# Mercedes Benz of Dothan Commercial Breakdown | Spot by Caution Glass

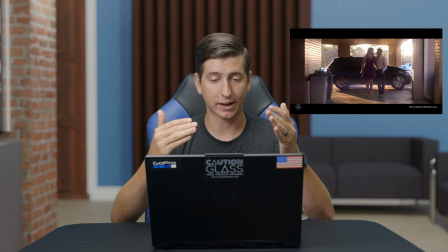Now this shot was really cool because the sun was right back there. I was basically pointing the camera right at the sun. You can kind of see where it would be in the middle of the frame in the back there. And again, the dynamic range is so important.
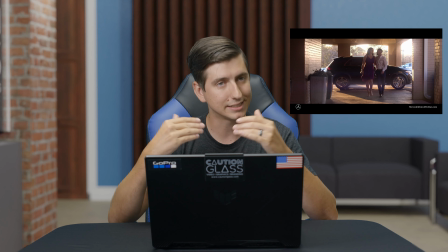Like I said, we shoot on high-end cinema cameras that allow us to pull off shots like this, but it still needed some tweaking in post to really make this shot pop.
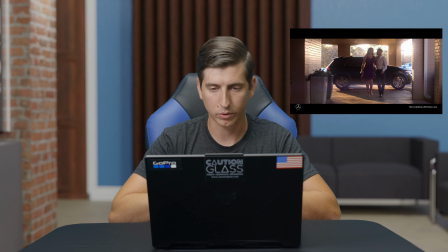Wanted to make that background glow, that beautiful golden hour glow that everybody loves.
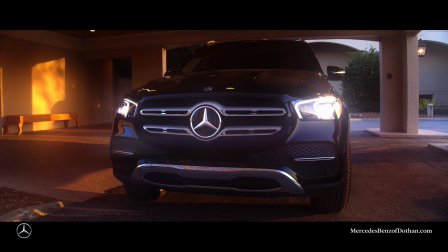And this shot honestly turned out pretty well.
Yeah, Mercedes-Benz of Dothan.
And this shot was on a motorized slider to make sure it's extra smooth.
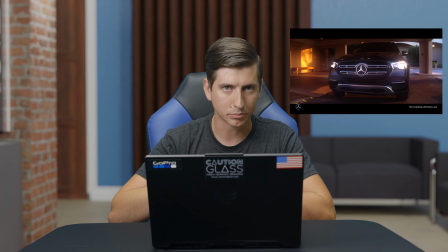And even though it was on a motorized slider, still stabilized it in post. And again, making that Mercedes logo just pop.
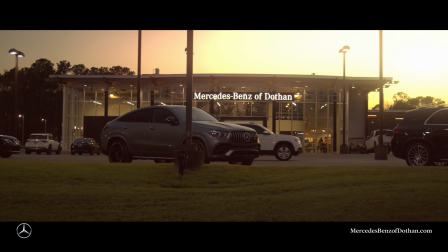No. And then an evening shot of the Mercedes-Benz of Dothan lot.
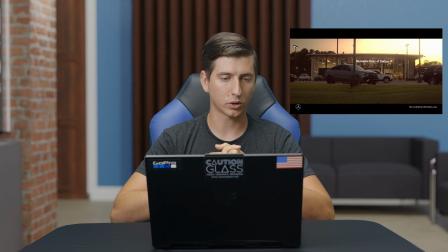It was looking beautiful that night, so we definitely wanted to make sure we got this, but also the grass was kind of brown and everything because it was back in March. And so I had to make that grass green after the fact. Utilizing these techniques and many more, we could create your next stunning commercial or video. So definitely check out cautionglass.com for more information. We're gonna be doing more content like this going forward, so stay tuned for that. Thank you very much. Have a great day.